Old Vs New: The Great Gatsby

Hello, I'm the Reminiscence Reviewer. I remember it so you don't have to. And Leonardo DiCaprio finally got an Oscar!
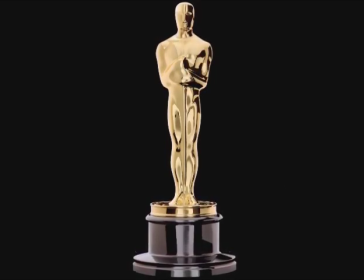One of the internet's biggest phenomenons was DiCaprio's inability to score an Oscar.
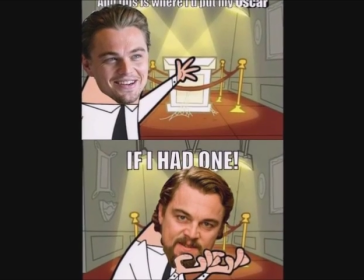It was hard to browse a social media site after the Oscars each year and not see a joke about it.
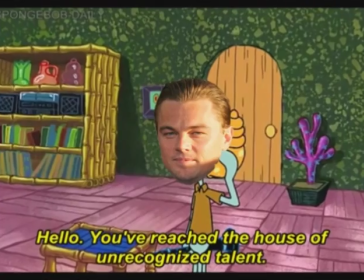And this makes sense. DiCaprio was and is a fantastic actor, so him not receiving an Oscar for any of his roles until now baffled people.
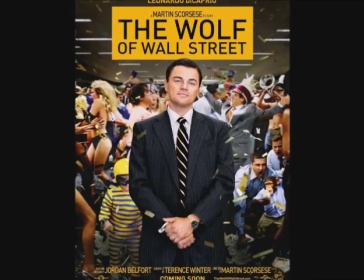He's been in tons of movies, and one of his most famous roles was as Gatsby in The Great Gatsby.
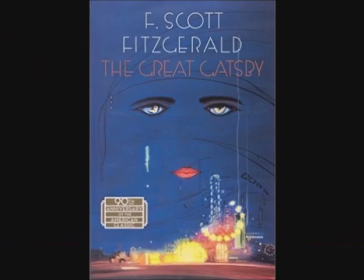A lot of people have at least heard of this movie, and that's because it's a great adaptation to F. Scott Fitzgerald's classic. However, the 2013 movie wasn't actually the first film adaptation of the book.
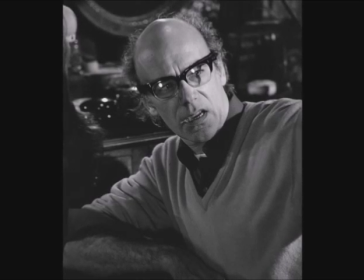Yeah, way back in 1974, director Jack Clayton, a British director famous for adapting books to movies, took a stab at telling the story of Gatsby.
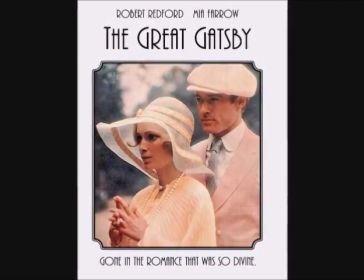I'm not really sure why it's never talked about, because it was a financial success, and it's definitely on par with the 2013 adaptation by Baz Luhrmann. And we're here to compare the two today. Welcome to Old vs. New.
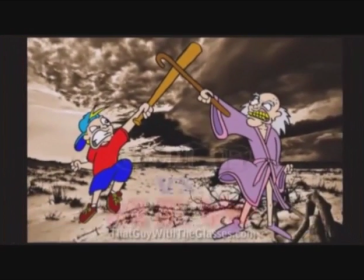Remember, this is all based on opinion, and of course there are going to be tons of spoilers. Considering how impactful the original book was, let's first take a look at how effective the movies are. First up is Best Story.
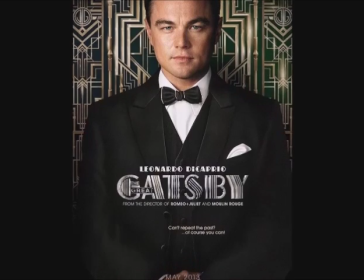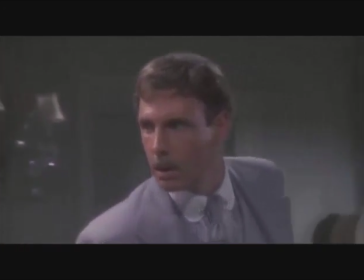Both movies were directly based on the book of the same name by F. Scott Fitzgerald, so their stories are going to be about the same.
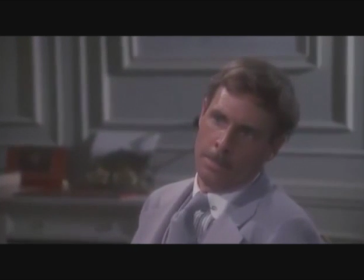The biggest thing we're looking for here is how well they presented the story. And the 2013 adaptation does a fairly decent job.
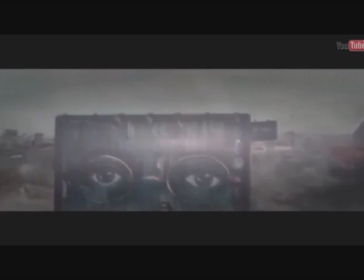The juxtaposition between the rich and poor, and how the rich treat the poor, which was the whole point of the book, it's all there, it's just...
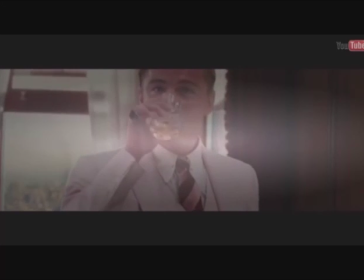Well... We're different. I am.
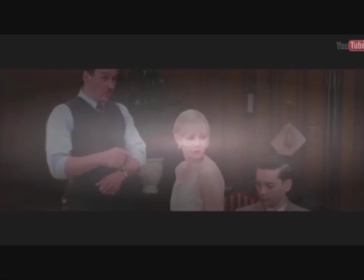They are. She is. We're all different from you.
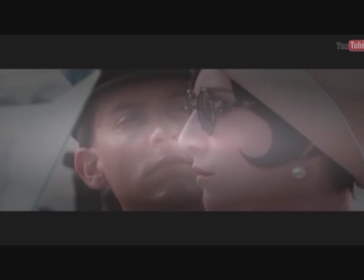His mistress and wife an hour ago, so secure.
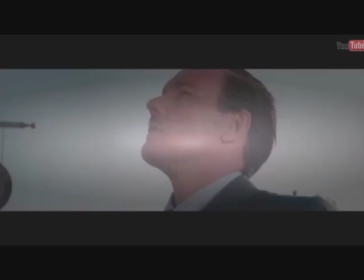We're both slipping from his control.
This movie explains everything!
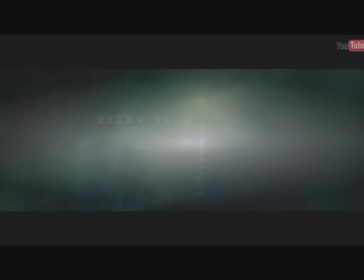And I mean everything! Every single plot point is analyzed within the movie, and it always sounds really forced.
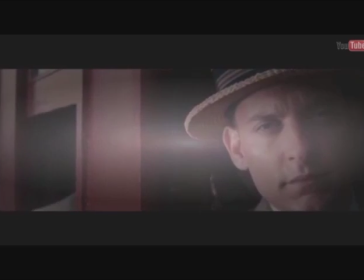I found myself saying multiple times throughout the movie, you didn't have to explain that. We could see that through the actors.
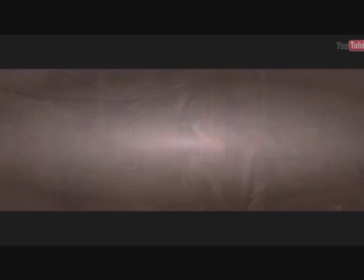It also explained every bit of the story long before it was relevant. Nick explains Gatsby's backstory right after Gatsby reunites with Daisy. How is that relevant? And honestly, I could deal with that if it didn't ruin the climax of the movie.
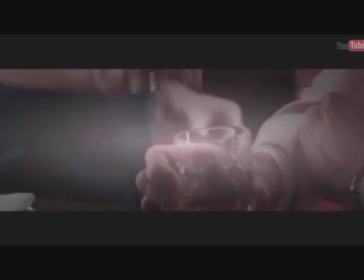When Tom confronts Gatsby in front of Daisy about being a phony and a bootlegger, we as the audience aren't as invested, because we already know the truth.
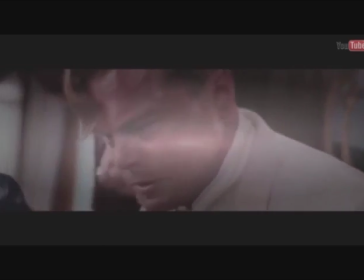Part of telling a good story is keeping a balance between keeping the audience in the dark and revealing the plot at a flowing pace, and Luhrmann's adaptation doesn't do that.
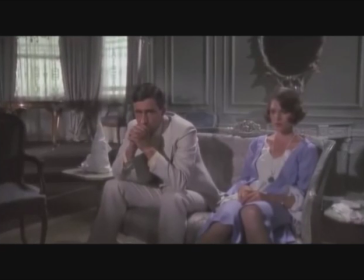The 1974 version presents the story in a much subtler tone.
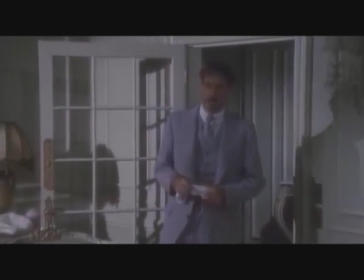The writers let the movie speak for itself, and while some of the stuff is talked about, it's much less in your face about it, and it happens much less frequently.
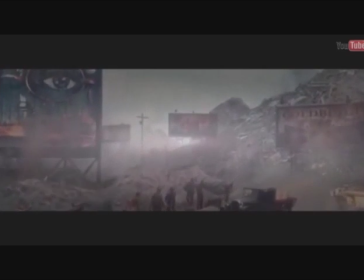And while we're talking about subtlety, another issue I have with the new version is how it starts, and how its story is really told.
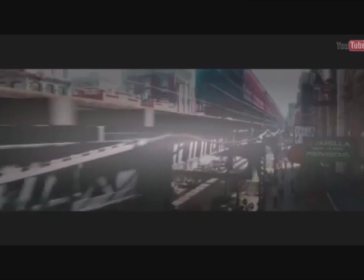The movie immediately starts off with Nick, the narrator in the book, and our view into the world of Gatsby in an insane asylum.
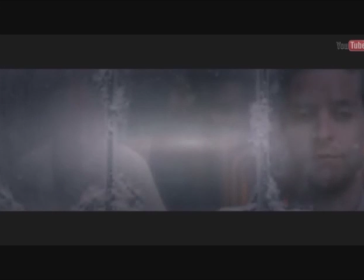Why? Don't get me wrong, after the events of Gatsby, I'd go to a sanitarium too, but why was that necessary to show us?
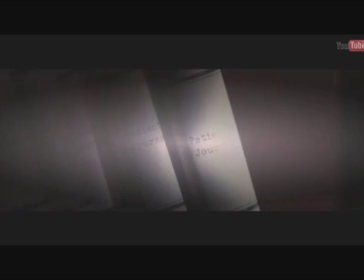The story is shown to be told as Nick telling this to his doctor, but again, why?
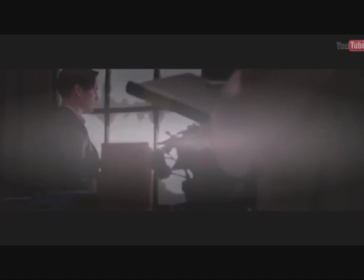It doesn't give us any insight into the main characters, and only really serves to flesh out Nick, who didn't need to be fleshed out.
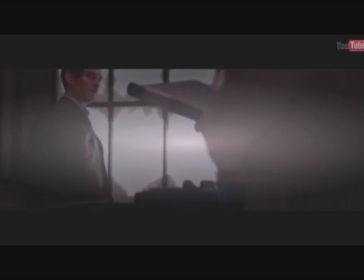He was interesting enough without showing him needing mental help. It's like the writers were saying, you have to feel bad for this character and you'll like it!
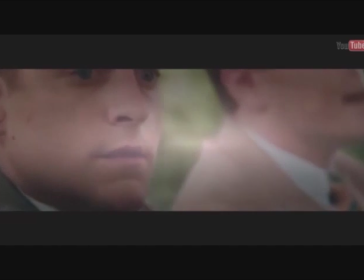But we'll talk about that later. Continuing on subtlety, it's very clear that the movie was shot with 3D in mind.
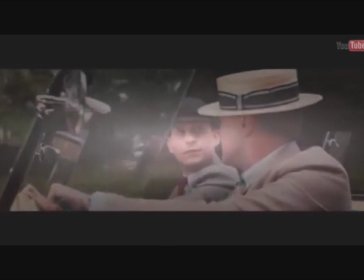And as with most 3D films, it's not subtle, and it's kind of distracting.
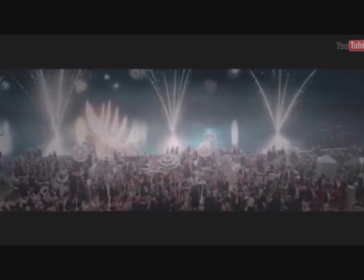The excessive use of CGI is also pretty distracting, although it did make Gatsby's parties look much grander, and allowed for quite a number of interesting drive scenes compared to the original.
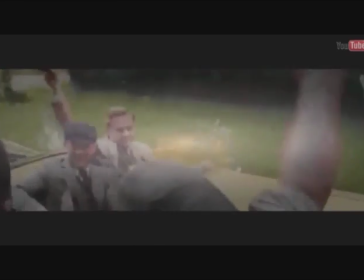But that again took away from the conversations that took place during those scenes.